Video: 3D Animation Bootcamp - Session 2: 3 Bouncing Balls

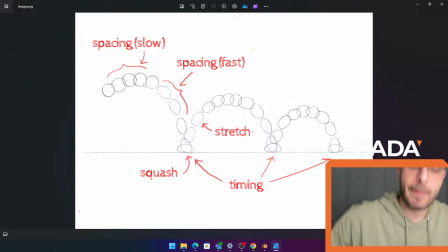2131s
And this is like a traditionally hand-drawn timed ball basically. So at the top we want a lot of drawings, and as the ball is supposed to speed up because of gravity,
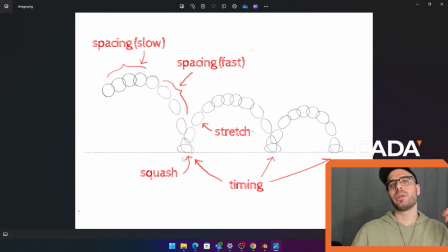2144s
we want to space the drawings out more and more and more, so the ball moves more with each frame, so it kind of gives the feeling that it's going faster, right? Hits, it has a lot of speeds because it's bouncing back up again,
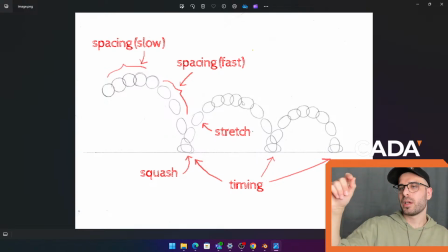2158s
and then at the top we draw a lot of frames because it slows down as it's on its way down, and then speeds up,
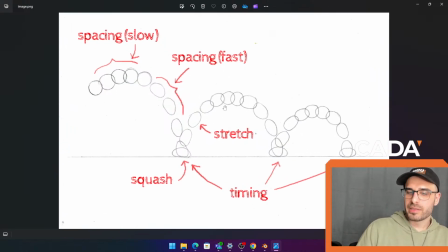2166s
and then boom, and we keep the cycle going. So this is basically what we have to do today with 3 different balls,
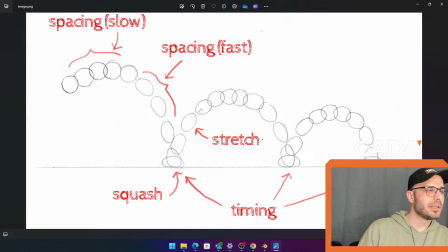2173s
and we have to figure out how those balls are going to be different from each other. And I'll try my best to make it with all 3 balls, but it should be fine. And yeah, for the people that are new, there's a file that you can download pinned in the comments, and then also in the description.
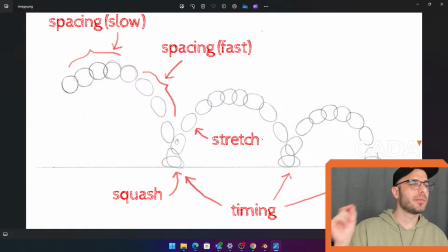2192s
So download it, and then you can follow along on the next ball, or you can try to catch up.
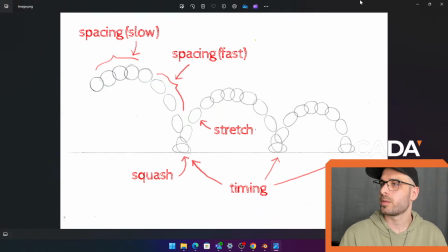2197s
Either will work fine, or you can just watch and enjoy yourself, right? So how does this actually work in 3D? Because we don't want to sit there and basically put a keyframe on every single frame to get the spacing that we want.
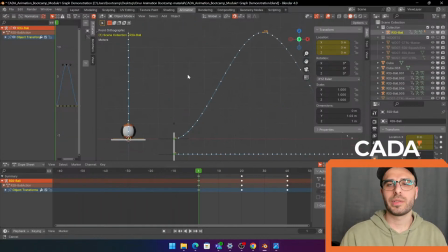2211s
So the PC interpolates for us, so it basically guesses the in-betweens or the spacing. So this is sort of the standard,
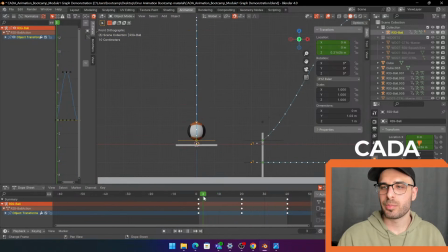2222s
and you can kind of see every single dot represents a position on a frame, kind of like the spacing we have here. So these would be the little dots. So at the bottom we have a lot of dots which means it's gonna go slow.
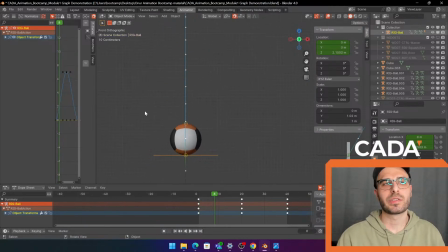2236s
And then in the middle we have fewer dots and they're spaced out further apart, which means it's gonna go fast. And then at the top we have fewer dots again, so it's going slow. So basically what it's doing is it's slowing.
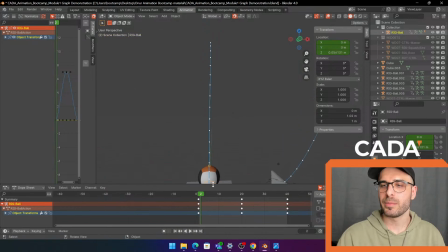2251s
It's slow in the beginning of each keyframe, and then it speeds up into the other and then slows down again.
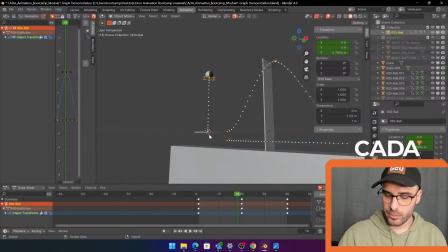2260s
And we can read this on our graph.
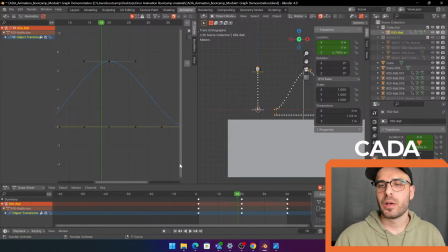2264s
The graph is sort of what tells the software what the in-betweens are, what the spacing is, where does it put each ball.
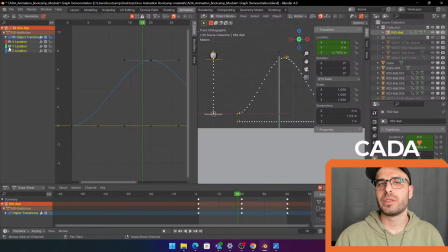2272s
So right here, this is our Z location graph we have on the left. So this is the guess it made. We put a keyframe up this high and then a keyframe down this low. And then it put the graph in between that guesses.
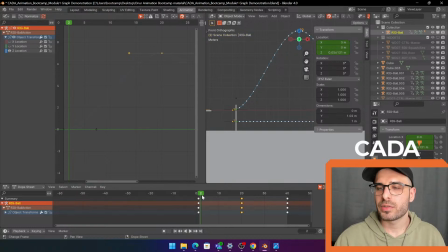2287s
So as you can see, the graph, it's not going up very much in the beginning. So you see here, basically it just reads the position right here.
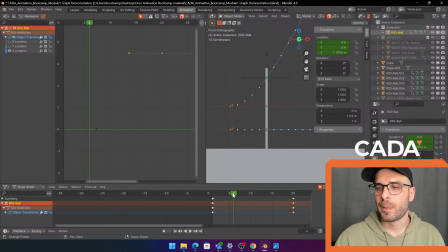2299s
So at frame 6, it reads here, the ball is there. So frame 1 is at the bottom, it goes up a little bit more, up a lot more, and then boom, boom, boom, goes fast, fast, fast, and then it goes slow again at the top.
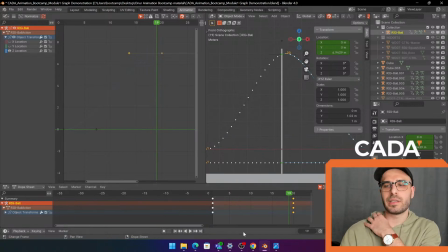2313s
We don't want that. We want to space it like this thing we saw here. So how do we do that? It's very simple. We can take a handle and we can drag it. And now we get this. What does that look like?
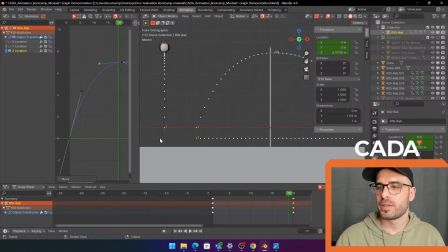2331s
It looks like this. So once we play this, you'll see, boop. It feels a lot more like the ball is bouncing, which is exactly what we want. We want a little bouncing ball. I'm here from first class. What's up, Not Wizard? Did you just join in, or were you here from the beginning?
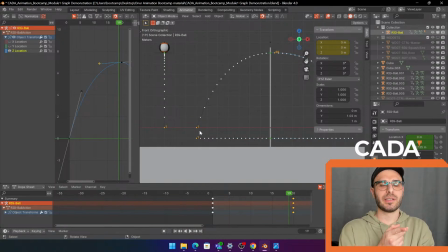2349s
Or you want to catch up? There's a new file in the pinned comment, and then there's a new file in the description below as well. I hope I can teach you something new today. We're gonna do 3 different bouncing balls, so we'll talk about what makes a specific type of bouncing ball.
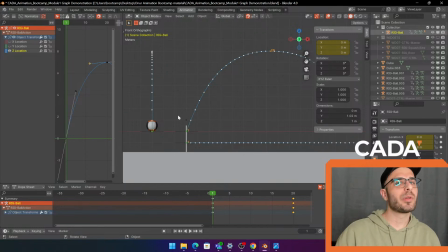2367s
Last time we just made like a generic one, and we'll basically do the same thing, but we'll have more control over it today. So we can actually pick what we want it to look like, instead of just doing something random or generic, even though that looked fine too.